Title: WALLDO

Ракурсная съемка добавляет трехмерное изображение при перспективе изображения, которое кажется двумерным по телевизору. Удивительно, сколько людей называют себя профессионалами, но при этом пренебрегают съемками при нижнем ракурсе. Я покажу вам сейчас, о чем я говорю. Такой ракурс означает вот это.
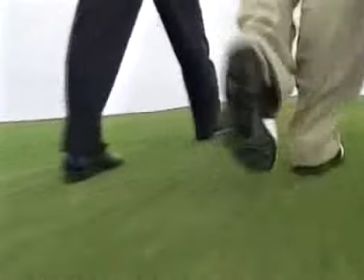8:31 Профессиональные видеооператоры в сфере телевещания применяют этот ракурс всегда, при каждой съемке, которую производят.
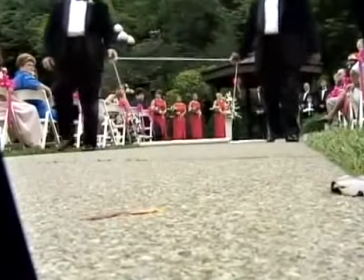8:37 Почему? Потому что с добавлением перспективы они тем самым придают изображению какие-то особые черты,
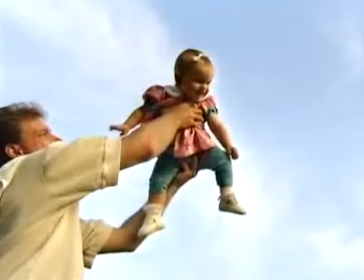8:43 характерные при этой съемке, делая тем самым съемку более креативной.
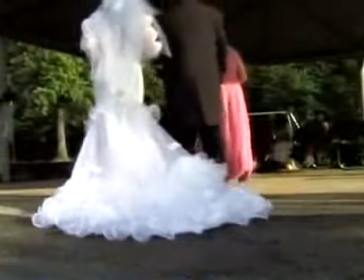8:48 В своей следующей работе используйте съемки при нижнем ракурсе, чтобы представить зрителю интересные перспективные изображения. Панорамные съемки — это одни из моих любимых. Они позволяют вам соединять два объекта с разными значениями на одной и той же картинке.
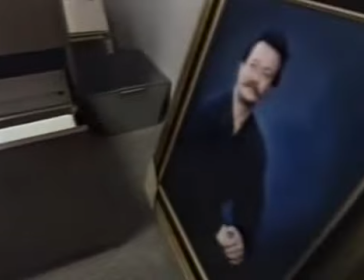9:04 Как вы видите, это здесь. Панорамные съемки хороши тем, что вы можете всегда охватить все в течение одной съемки.
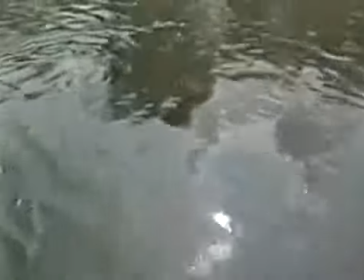9:12 Также они позволяют вам объединять объекты в одной съемке и производить впечатление на зрителей.
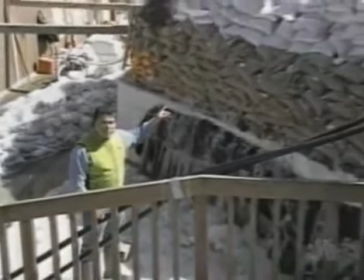9:17 Иногда это делается при панорамных фокусах, либо при отъезде камеры. Панорамные съемки используются в передачах всегда.
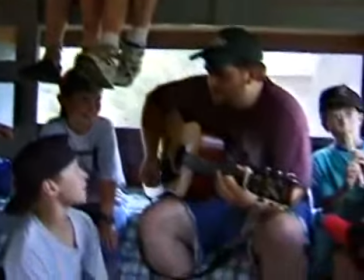9:24 Все зависит от вас. Если вы профессиональный видеооператор, то вы сможете использовать эти панорамные съемки, как пожелаете.
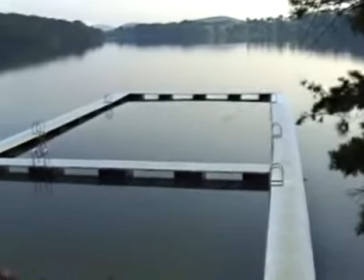9:31 Совсем другое дело, если вы будете суперкреативными и станете использовать съемки, в которых передается глубина изображения. Такие съемки — это когда вы ставите объект на заднем плане вне фокуса. Или снимайте при низкоугольном ракурсе, чтобы передать глубину изображения. Глубина изображения является тем важным фактором, который и приводит вас к креативности.
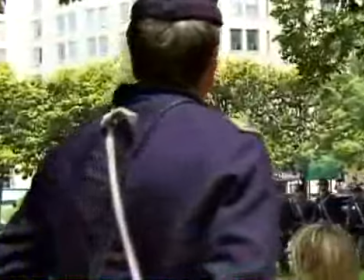9:55 Поскольку опять-таки речь идет о двумерном изображении, которое появляется на телевизионном экране, а вы пытаетесь сделать изображение трехмерным.
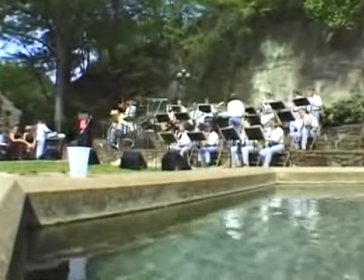10:03 Поэтому, когда вы думаете о креативности, задумайтесь и о съемках, которые передают глубину изображения. Съемка с обратной точки — это просто противоположность того, что вы обычно снимаете на видеокамеру. Если вы снимаете с нулевой отметки, то это могут быть съемки с большим ракурсом, либо с обратной точки.
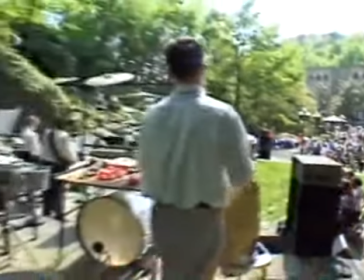10:23 Это может быть большое количество разных съемок, которые были сделаны необычно. Суть креативных съемок с обратной точки состоит в том, чтобы зритель видел разные ракурсы.
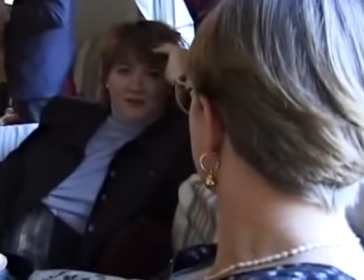10:35 Вы можете задавать множество разных новых перспектив изображения.
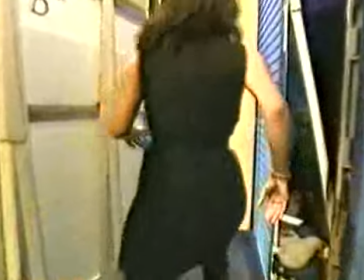10:42 Принцип съемок с обратной точки для начала сложно понять, но чем больше таких съемок вы будете осуществлять,
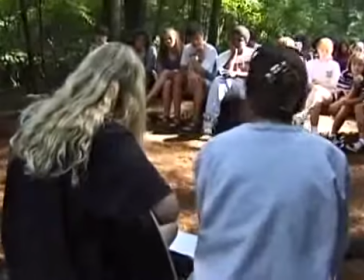10:48 тем легче вам будет понять, что они из себя представляют, и как использовать их, чтобы стать более креативным.
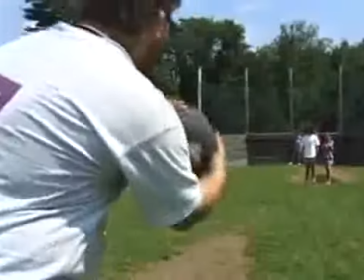10:54 А теперь давайте рассмотрим пример, как используется прием системы Валда при снятии на видеокамеру.
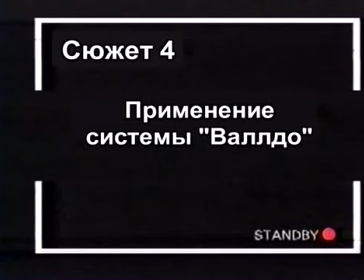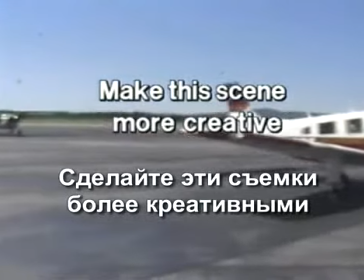11:06 Представьте, что вас наняли, чтобы сделать съемки небольшого аэроплана в аэропорту. Некоторые видеооператоры снимают обычные скучные съемки.
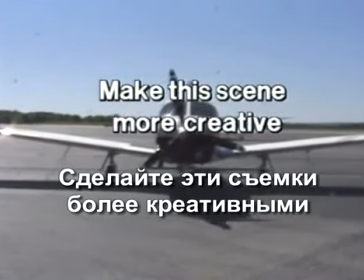11:15 Но вы, как люди, знающие технику Валдо, сможете заинтересовать зрителей своими съемками.
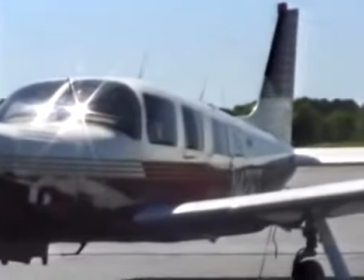11:21 Так давайте же посмотрим, как профессиональные видеооператоры делают эту съемку.
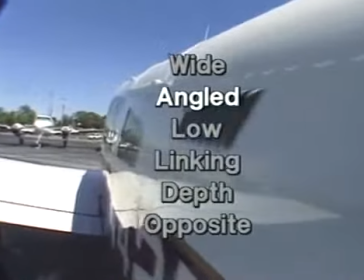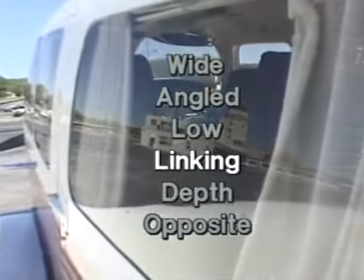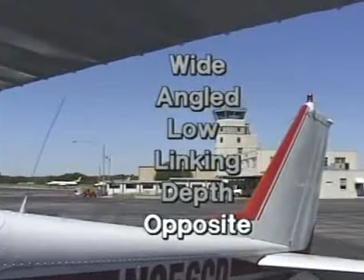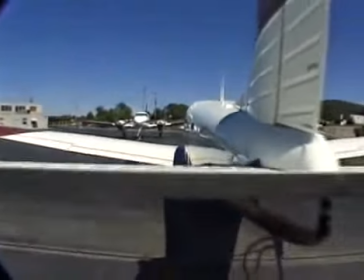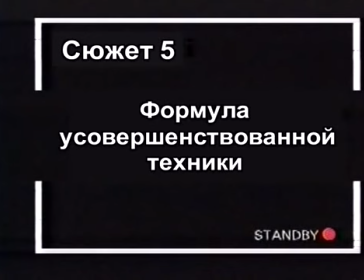12:10 Создать свою собственную усовершенствованную технику для съемок на видеокамеры — это просто.
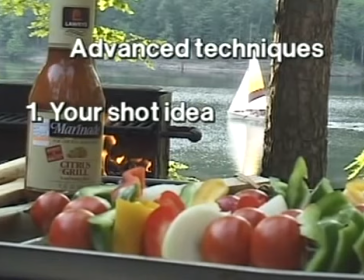12:15 Существует три основных момента. Во-первых, идея ваших съемок. Мы подробно рассмотрим ее позже.
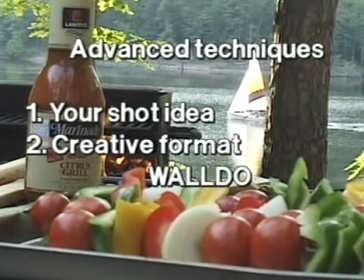12:21 Во-вторых, использование одного и нескольких креативных форматов из системы Валда.
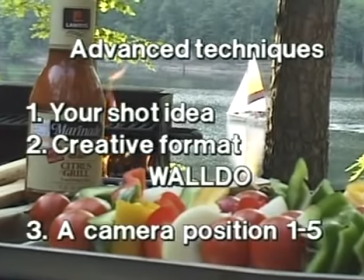12:26 В-третьих, это положение камеры с первого по пятое. В качестве приема мы хотим показать вам съемки барбекю у озера.
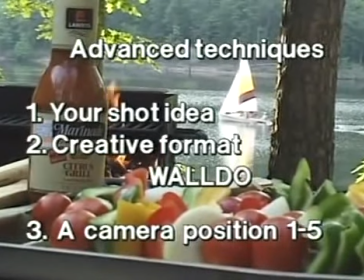12:32 Ничего не подстроено, все настоящее, даже бутылка, которую мы поставили для создания хорошей композиции.
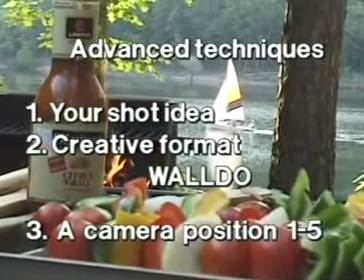12:38 Обратите внимание на другие настоящие подлинные элементы на этом кадре, такие как земля, огонь, вода, ветер и, конечно же, еда.
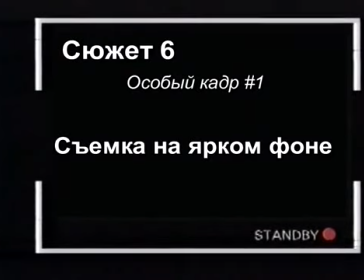12:48 Обычно видеооператоры при съемке на ярком фоне используют или отражатель, или функцию камеры Backlight для подсветки переднего плана.
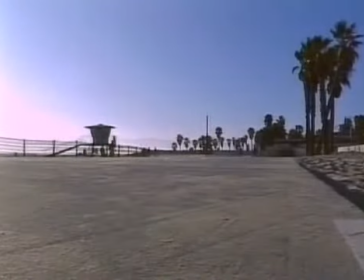12:55 И в результате они предлагают забыть о фоне, чтобы съемки казались более искусными.
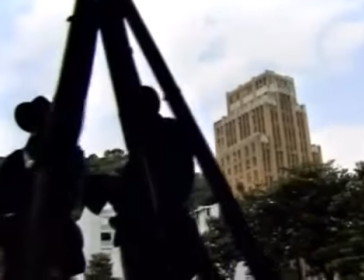13:00 Но видеооператоры-профессионалы, снимающие передачи, всегда используют яркий фон в качестве креативного элемента.
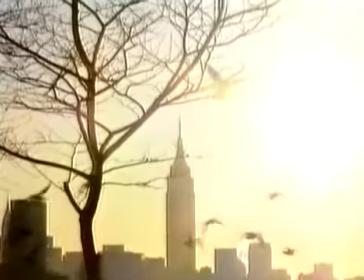13:06 Чтобы сделать изображение намного ярче, уменьшает регулировку диафрагмы до тех пор, пока передний план не станет темнее.
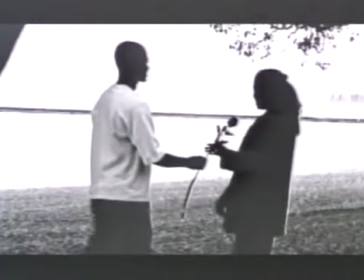13:13 Эти кадры преимущественно сняты на ярком фоне при первом,
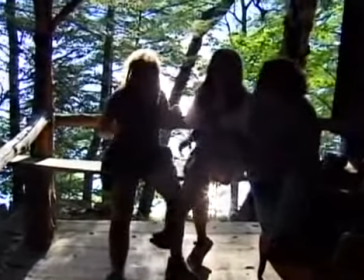13:16 втором и третьем положениях камеры и сняты в креативных форматах с использованием широкоугольного объектива, ракурсной съемки и нижнего ракурса.
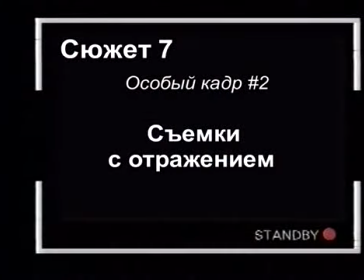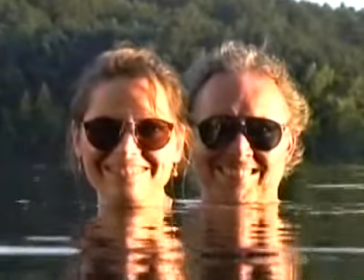13:32 Если вы желаете все-таки стать лучшим профессиональным видеооператором, тогда вам нужно начать использовать съемки с отражением.
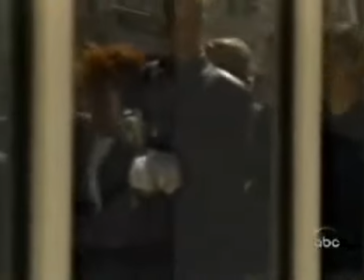13:39 Если вы не используете подобные съемки сейчас, то пришло время перемен.
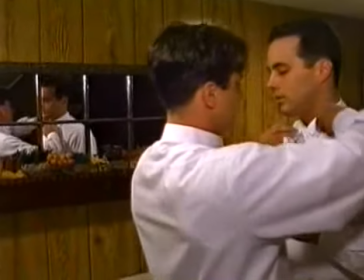13:44 Вы не использовали их, потому что не знали, насколько это важно при производстве видеопродукции.
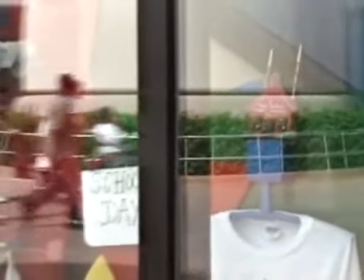13:51 Видеооператоры-профессионалы из других стран используют их все время, потому что существуют две основные категории съемок.
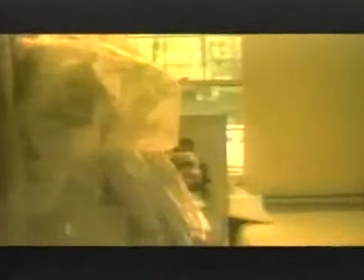13:57 Съемки с обратной точки и панорамные съемки. Плюс к этому они придают дополнительную глубину и перспективу изображению во время съемок.
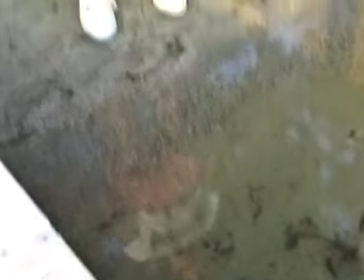14:05 Попытайтесь в следующей своей работе объединить хоть одну такую съемку с отражением с общими съемками.
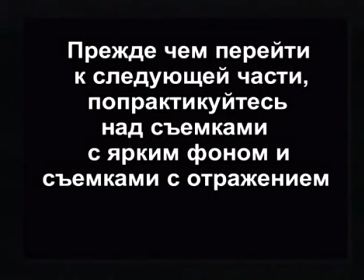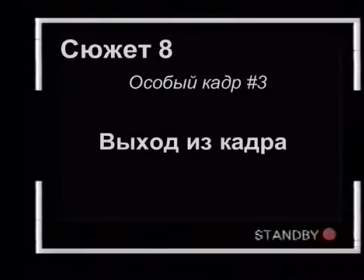14:19 The one.
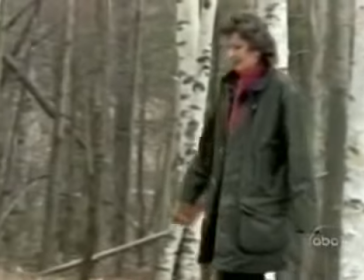14:26 Использование съемок, где персонаж выходит из кадра, является моим самым любимым занятием. Это не просто съемки, а переход в другой кадр.
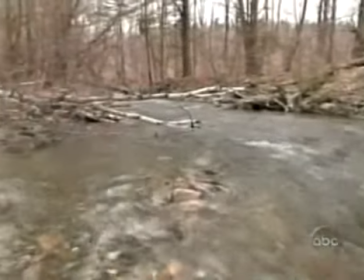14:33 Они просто позволяют объекту быть вне кадра и как бы становиться тем элементом, который переходит из одного кадра в другой.
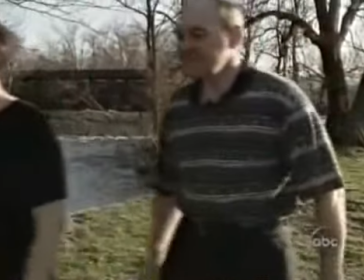14:40 Вот вы снова видите, как объект выходит из кадра и переходит в другой кадр.
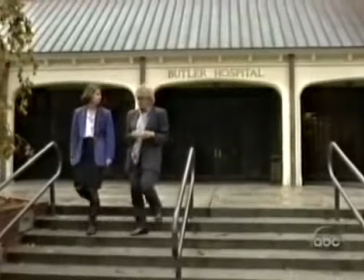14:46 Такое проделывается все время в сфере телевещания, и поэтому все зависит от вас.
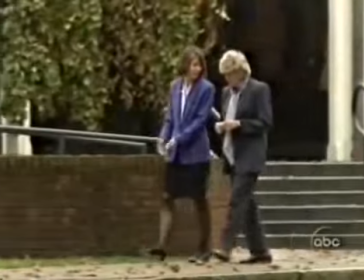14:50 Стоит ли делать такие съемки? Поэтому не всегда осуществляйте панорамные съемки, когда объект попадает в поле вашего зрения.
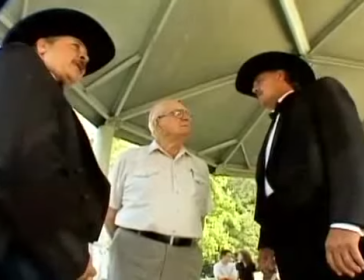14:58 Иногда пусть объекты находятся вне поля вашего зрения, поскольку это даст вам прекрасную возможность сделать переход в следующий кадр.
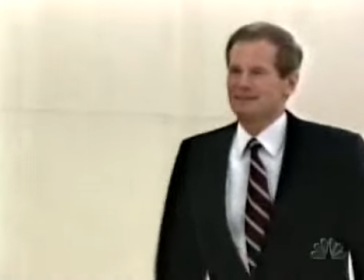15:07 Техника таких съемок рассматривается как одна из основ. Именно владение ею отличает профессионального видеооператора от непрофессионального.
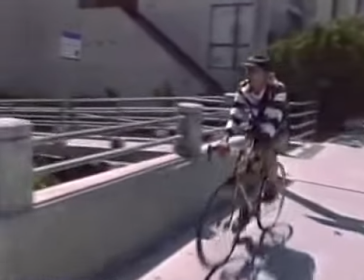15:16 Лучший способ овладеть этой техникой – это попытаться вне вашей основной работы взять свою камеру, пойти в центр города и попрактиковаться там пару раз.
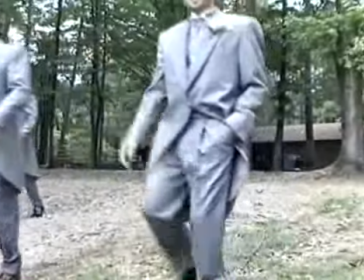15:25 Когда вы научитесь снимать так, то, возможно, скоро примените эту технику и в своей основной работе.
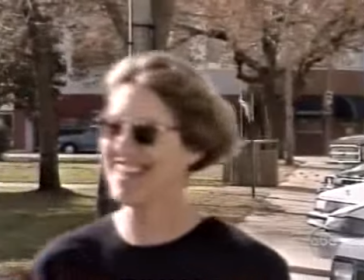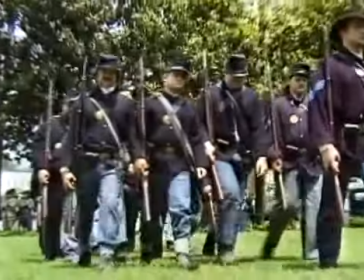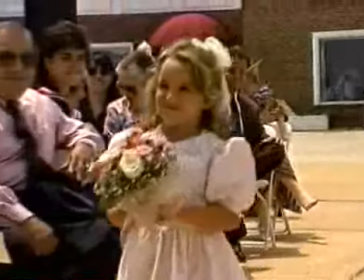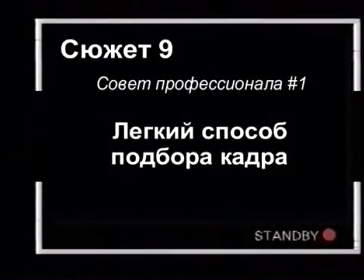Если я вижу какой-то кадр по телевизору, я записываю его на видеомагнитофон, а затем останавливаю кадр и пытаюсь сделать наброски, либо распечатываю этот кадр на принтере. И вот у меня в руках оказывается снимок кадра в том ракурсе, который мне понравился. Если я стремлюсь стать креативнее, то я приношу этот снимок, показываю видеооператору и говорю, мне нужно снять кадр под таким ракурсом. И видеооператор снимет меня под таким же ракурсом, как здесь. Это великолепный способ применения любого ракурса в своей работе, как мы проделали это сейчас.